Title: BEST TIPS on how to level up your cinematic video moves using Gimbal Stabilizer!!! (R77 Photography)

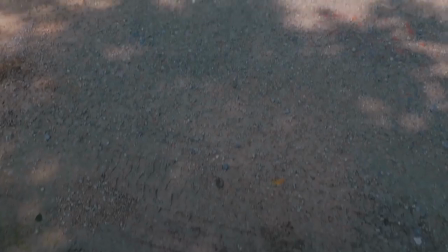0:00 In today's Tip Trick Tuesday video I'll go over 12 creative gumball moves that will make your video production to a higher level.
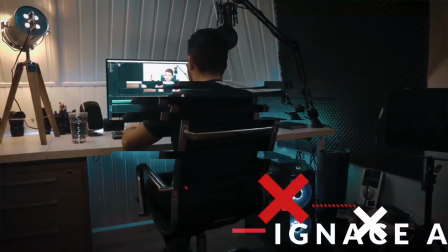If you like my intro I'm actually giving away a free premium intro template for
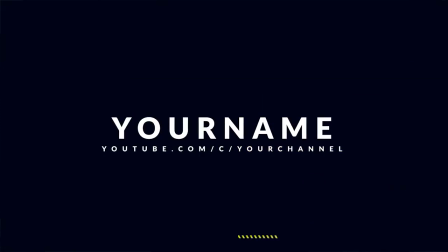0:20 After Effects and Premiere Pro that is very similar to my intro but just a touch shorter. We'll put a link in the description below so you can go and check that out. It's entirely for free. Hey what's up ladies and gentlemen. I'm Iyazalea and today we're gonna check out 12 creative gimbal moves. We'll start with the basic ones and end with a combination of different moves. The first move to use is the parallax move.
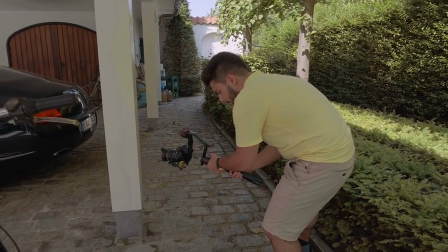0:42 Here you can separate your subject from the background. You can do this by having your foreground element passing close to the camera. Such as walls, light posts, bushes, just things that pass in front of your camera and have something in the background as a focus element. That way you create some kind of parallax effect because both items actually move at a different speed and create a very dynamic shot.
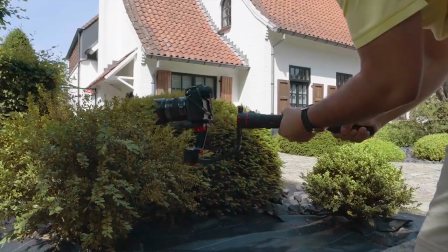1:05 For the next shot, this type of movement, you can also create a slider kind of motion effect using the lock function on your gimbal, just like this.
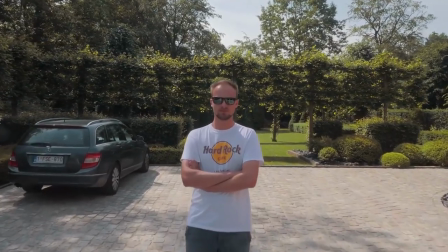1:13 Another basic move is to push in or pull out. As you might have guessed by the name, you simply go closer or farther away from your subject.
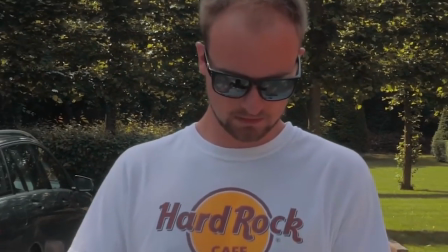1:21 You can compare this type of movement to a dolly shot, but if you don't have a dolly or a slider, a gimbal is a perfect way to replace that kind of movement.
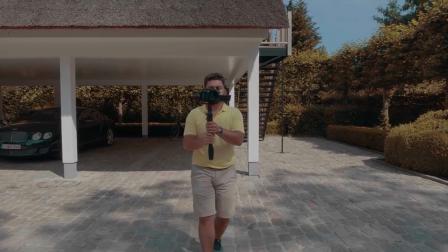1:29 Sometimes even better because you're not locked to a kind of track or to a specific kind of motion and you don't need to set up your dolly or your slider all the time.
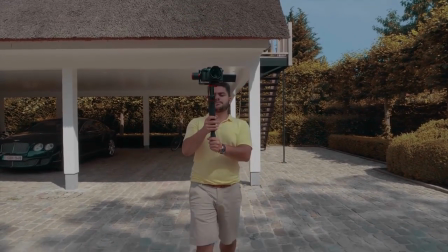1:37 You just take your gimbal and do your shot. The only thing here is that you really are careful with the movements of your feet.
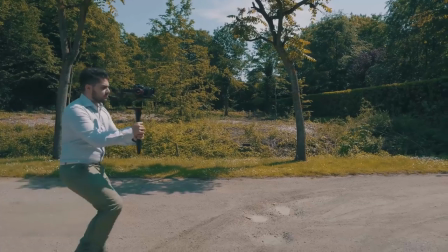1:43 Try to keep your body from moving up and down. You can do this by using a special kind of filmmakers walk. I actually covered this walk in a previous video on the review of this gimbal which you can check out with link in the description below.
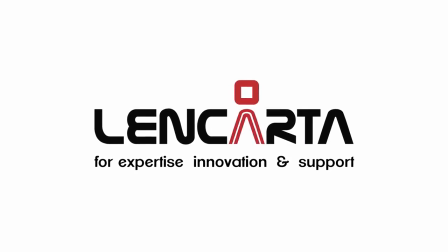1:56 Before we continue this video, I would like to talk about Lankarda. They made this video possible.
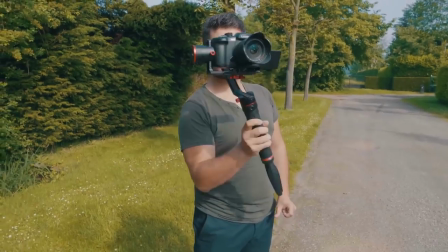2:01 The gimbal used in this video is the Feiyutec A2000, which actually comes from Lankarda.
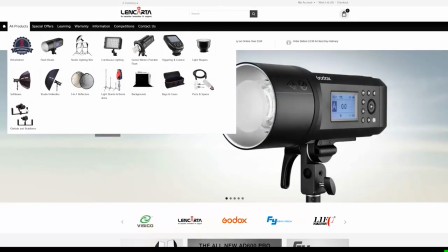2:06 Lankarda is a website for high-end and professional filmmaking gear. They have a bunch to offer, so definitely check out our website with a link in the description below.
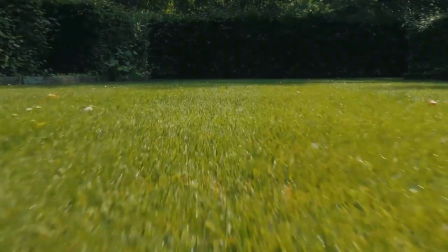2:15 The next shot is similar to the previous move,
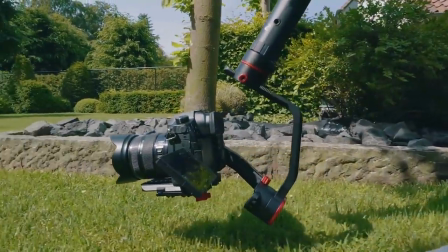2:17 but here you keep the camera close to the ground and by doing so you can create a very dynamic looking shot of the ground whizzing past the camera.
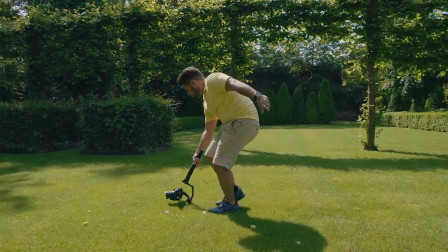2:26 A wide-angle lens is recommended for this type of shots because it makes it a lot more epic and you have a much bigger field of view.
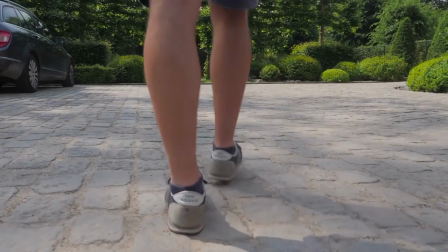2:33 In the next move you reveal your subject by moving up from the bottom to the top, from a person's toes to his head.
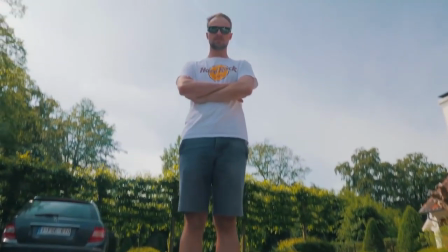2:40 But you don't want to tilt the camera in this move. Then a next move is a combination of a push-in and a low angle shot.
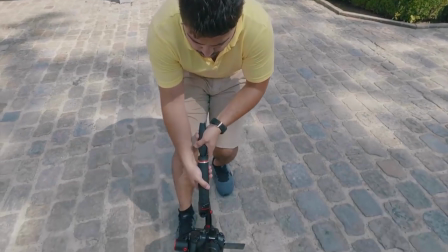2:46 You can start by holding the camera close to the ground and then move toward your subject while at the same time tilting your camera up, revealing what's in front of the camera.
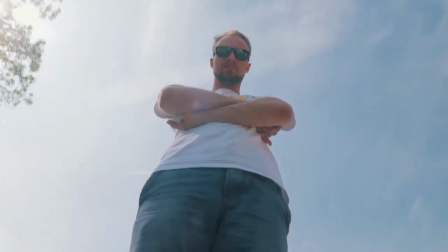2:55 You can create a very dramatic kind of shot using this technique.
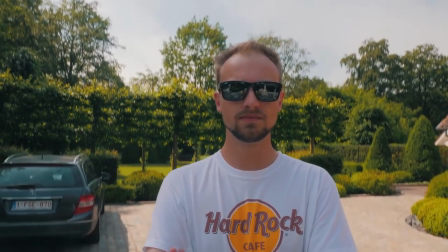2:59 Another one is while you tilt up the camera in a ground up movement, you tilt down the camera in a skyfall movement.
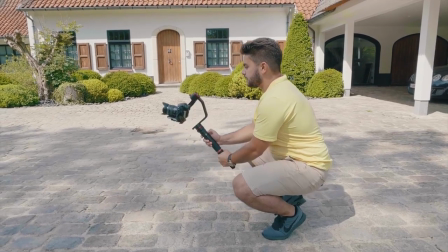3:05 So basically the opposite movement of the ground up. If you don't have a jib or crane then fear not,
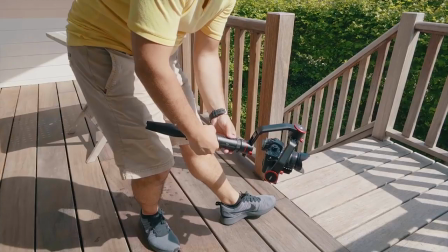3:10 you can easily recreate such movements by using your gimbal and your whole body and even if you have a
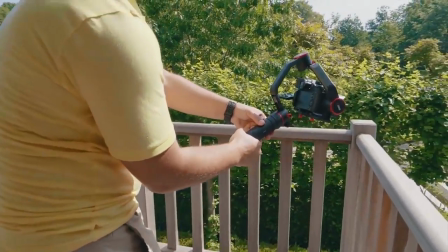3:15 jib or crane it takes so much space it takes a lot of time to set up and I just prefer doing it with
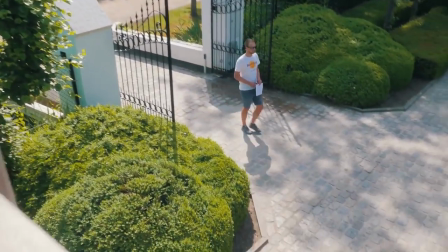3:20 my gimbal. You simply start by bending through your knees while holding your gimbal low to the ground and slowly rise yourself up together with the gimbal until you can't go any higher.
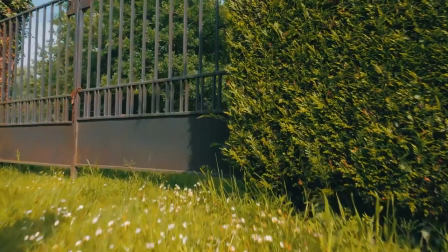3:29 It's also possible to add some parallax effects by including a foreground element in your shot.
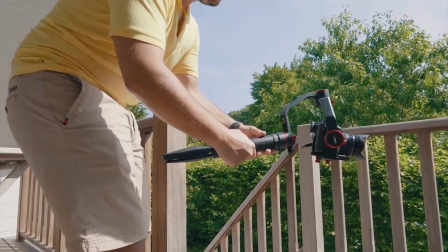3:34 Also a nice way is to actually move a little bit closer to your subject because
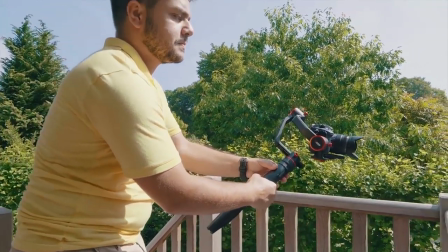3:39 a jib actually comes a little bit closer while it's tilting up and this really makes it very dynamic.
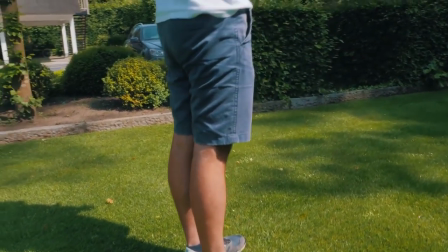3:44 A more difficult movement is the orbit movement. Here you essentially orbit around your subject creating a special and dynamic shot.
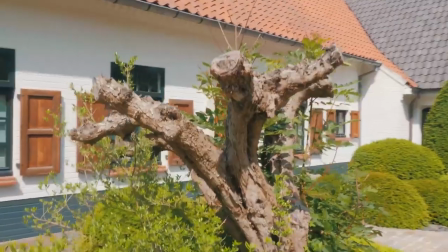3:52 It's very comparable to a drone orbit shot but on a drone you can actually do it automatically.
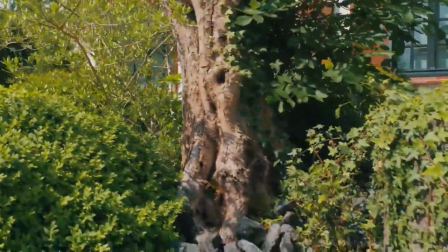3:56 It's computer oriented so it will do a perfect half circle but here you have to do it manually.